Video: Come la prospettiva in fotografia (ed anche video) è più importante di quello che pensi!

Gli elementi più vicini risulteranno un po' più grandi, poi c'è anche l'effetto distorsione, gli elementi distanti sono molto più piccoli e quindi la testa dell'osservatore è più facile comprendere le distanze, eccetera. Quando invece si va a utilizzare un teleobiettivo per fare le riprese o le fotografie, le cose sono un po' diverse.
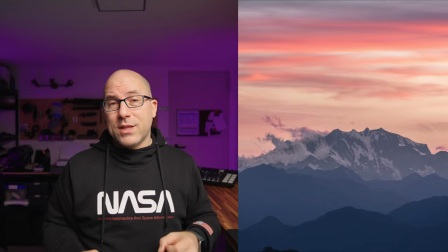Infatti il teleobiettivo, col suo angolo di campo molto stretto e praticamente l'assenza di distorsioni, crea quell'effetto detto schiacciamento dei piani. Praticamente quando tu vai a fare una foto,
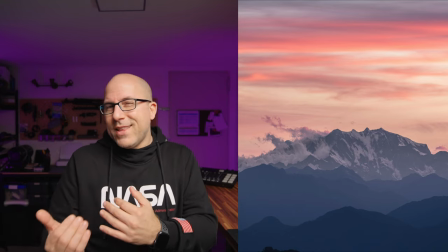anche per il fatto che col teleobiettivo non riesci a fotografare degli elementi molto vicini e quindi staccarli dallo sfondo,
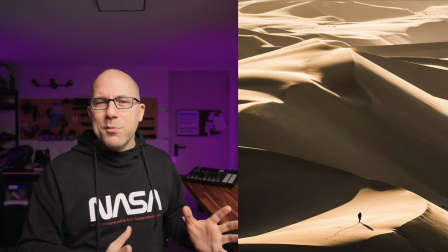quando vai a vedere delle immagini realizzate col teleobiettivo fai a fatica a percepire la distanza,
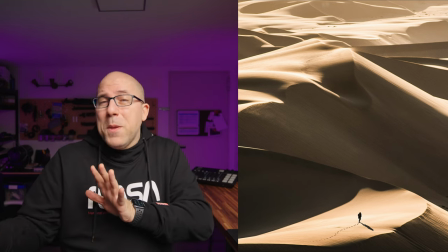appunto sono i piani cosiddetti schiacciati, si fa fatica a capire quale elemento è più vicino, quale è più distante, o capire bene le distanze rispetto a quando magari si va a utilizzare un grandangolo. Per concludere, visto che sto parlando di obiettivi, voglio fare il punto su un concetto che, mi rendo conto, crea parecchia confusione nella testa di tante persone. Ti porterò qui degli esempi mentre ti spiego questo concetto, ovvero di come la prospettiva non cambia quando tu vai a utilizzare uno zoom e vai ad ingrandire magari un elemento che vai a fotografare utilizzando appunto la ghiera dello zoom, rispetto ad utilizzare un obiettivo a focale fissa ed avvicinarti al soggetto per renderlo più grande all'interno dell'inquadratura. Infatti ci sono tante persone che dicono che gli zoom non servono perché in realtà utilizzando un fisso puoi comunque avvicinarti o allontanarti dall'elemento per ingrandirlo o ridurlo nelle dimensioni all'interno della tua composizione, a patto ovviamente che si possa fare, diamo per scontato che si possa fare senza problemi. Si dimenticano il fatto che questo comporta un cambiamento della prospettiva. Se non ci credi, qui troverai degli esempi fotografici che rendono proprio l'idea. In pratica, tu, utilizzando uno zoom, se sei in un'adatta posizione,
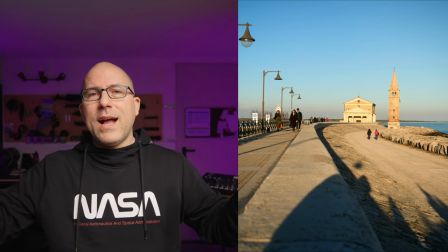hai l'elemento che vai a fotografare in rapporto a tutti gli altri che ha un'adatta posizione, ha un rapporto tra tutti gli altri.
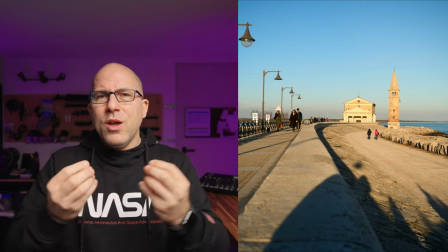La composizione è proprio un rapporto dell'elemento assieme a tutti gli altri che sono all'interno dell'inquadratura.
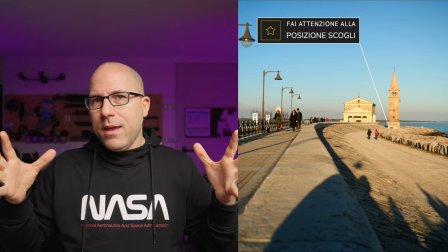Ecco, se tu vai a utilizzare lo zoom per ingrandire, gli elementi mantengono lo stesso rapporto.
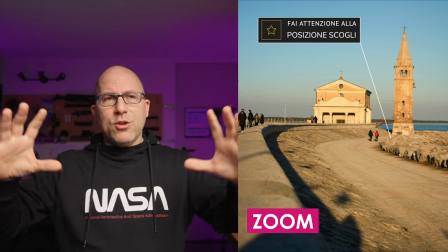Se invece tu prendi l'obiettivo fisso e vuoi renderlo più grande all'interno della tua inquadratura e ti avvicini,
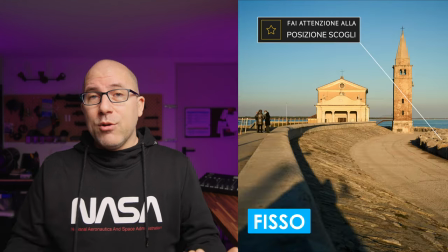come sto facendo io in questi esempi, se ti avvicini, questo comporta che il rapporto dell'elemento che tu vai a fotografare,
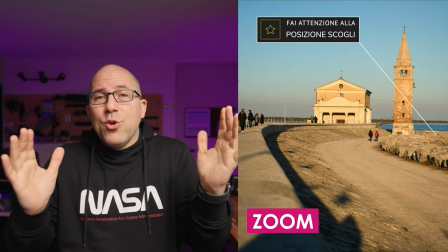che magari sarà sempre grande uguale all'interno dell'inquadratura,
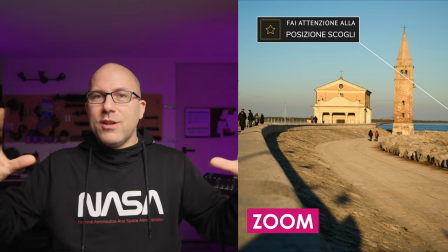cambia però il rapporto rispetto a tutti gli altri che sono all'interno della tua foto, della tua ripresa.
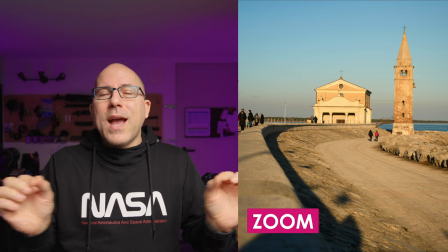E praticamente c'è un cambiamento di prospettiva. Questo succede perché spostandoti cambiano per l'appunto tutte le proporzioni tra gli elementi e
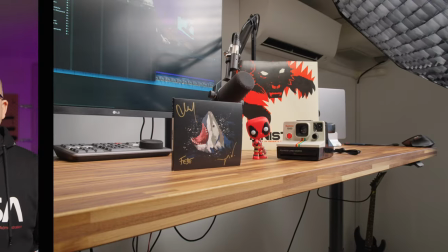l'impatto visivo, il punto di vista. Per rendere il concetto ancora più comprensibile, ho allestito un piccolo set sopra la mia scrivania,
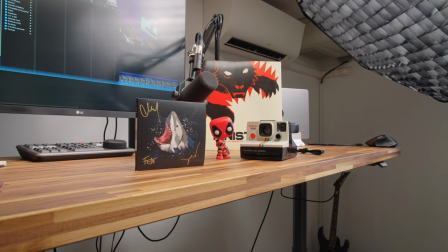mettendo vari oggetti ad una certa distanza tra loro e scomodando anche Deadpool, che mi sta guardando in modo canisco.
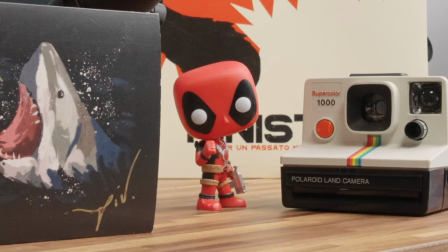Devo muovermi, altrimenti si incazza.
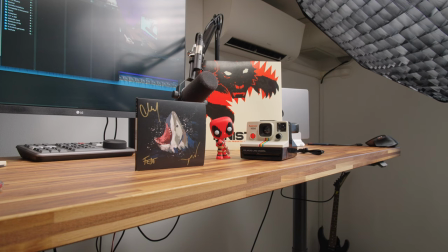Ad ogni modo, da questa inquadratura io vado a sfruttare lo zoom per stringere un po' il tutto, per ingrandire la scena.
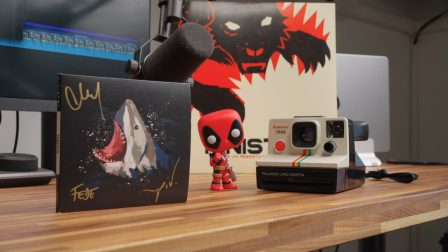Ed ecco cosa succede, vedi, si è ingrandita la scena, però gli elementi mantengono le loro proporzioni, le loro distanze apparenti tra loro. Non è cambiato nulla.
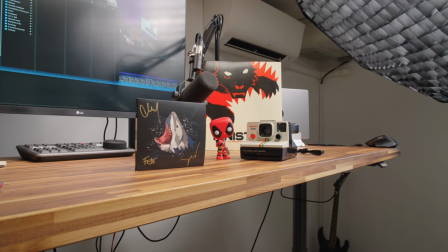Se però adesso io utilizzo una focale fissa e mi avvicino ai soggetti, quindi cerco di fare la stessa cosa ma muovendomi,
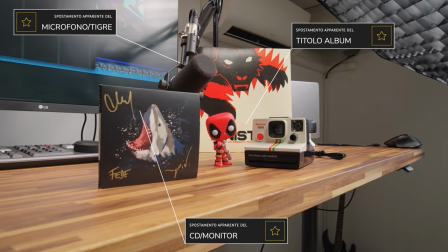noterai che le proporzioni apparenti e le distanze cambiano tra loro.
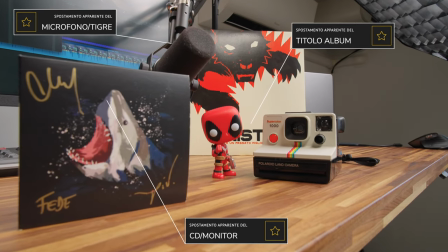Vedi come gli elementi sembrano distanziarsi, anche il microfono rispetto allo sfondo, la tigre, eccetera.
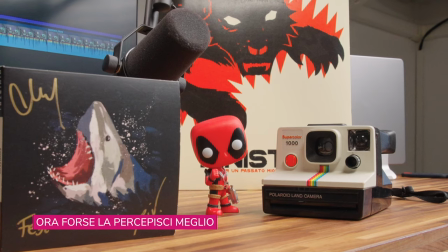Cambia un po' il tutto, non è la stessa cosa. Quindi quando tu ti sposti fisicamente da un punto all'altro,
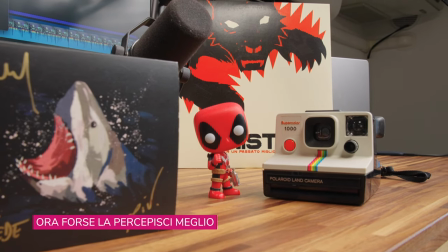tu cambi la prospettiva, cambi il rapporto degli elementi tra loro apparenti.
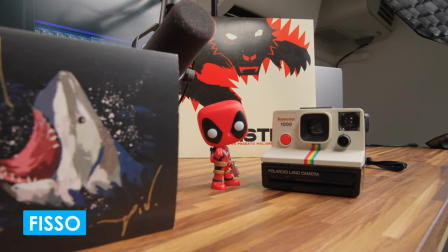Questo non succede se vai a utilizzare lo zoom, come hai visto nella prima parte di questo esempio. Ho fatto più volte questa registrazione per cercare di rendere il concetto più semplice e comprensibile possibile.